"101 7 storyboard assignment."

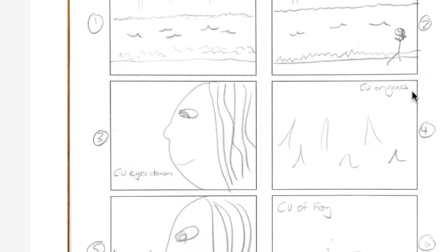Because they are separately named, it looks like they are 2 different shots, but because they are visually very similar, it will look like a jump cut unless they are 1A and 1B and the camera crabs onto the princess.
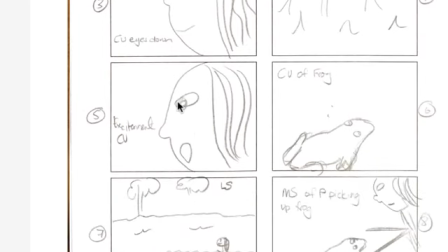So we go from very far away to very close up of the princess. Maybe do a mid before we go into this close up. And then we go to close up on the grass, excitement, close up.
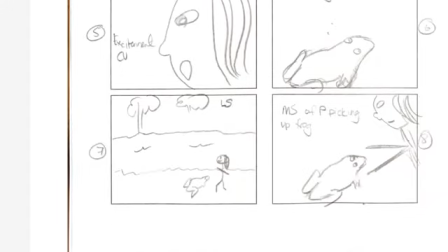Close up of the frog. So princess is on the right, frog's on the left. Just make that princess a little more to the right, give her a little bit more looking room.
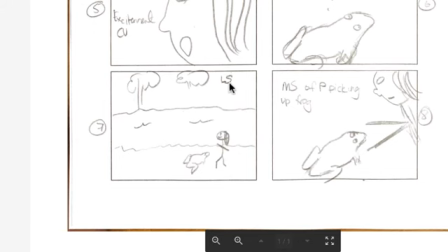I'll just move this up a little bit so that we can see the bottom of these frames. There we go. So then we cut to a wide, which is quite wide.
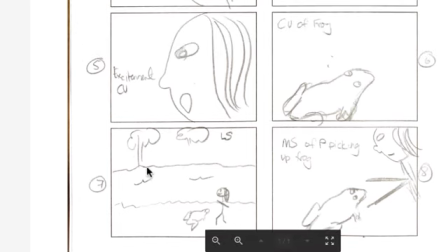It's a long shot even. And so that throws the audience out a little bit of this shot, and then we go back into this medium shot of the princess picking up the frog. Think about why. Why are you pushing the audience away before we go to this action of picking up the frog?
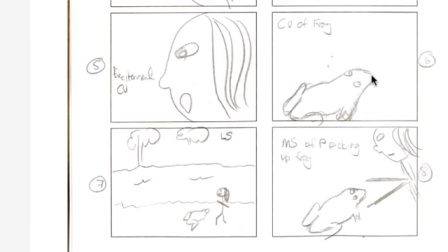Are you trying to get a shot in between this shot and this shot to prevent this shot from being a jump cut?
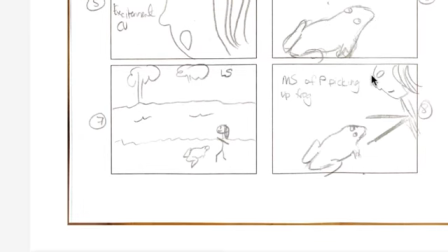If so, maybe make this all one shot, or cut to a shot of the princess's face, or something.
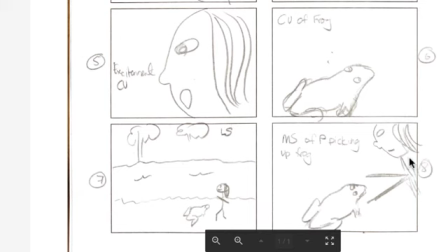Change something else rather than going completely wide. Is that...
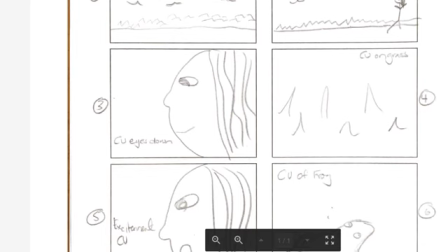Oh, okay, and that is it. There's only one in here, so maybe you missed the rest of the story.
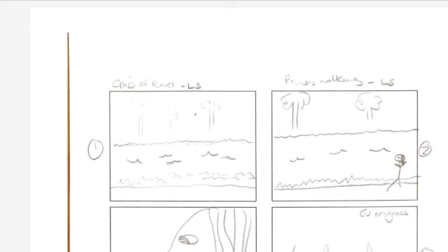Okay, that is it. I'm pretty sure that is it. Let's have a look. Yes. Alrighty. Thank you very much. And we'll see you soon. Bye.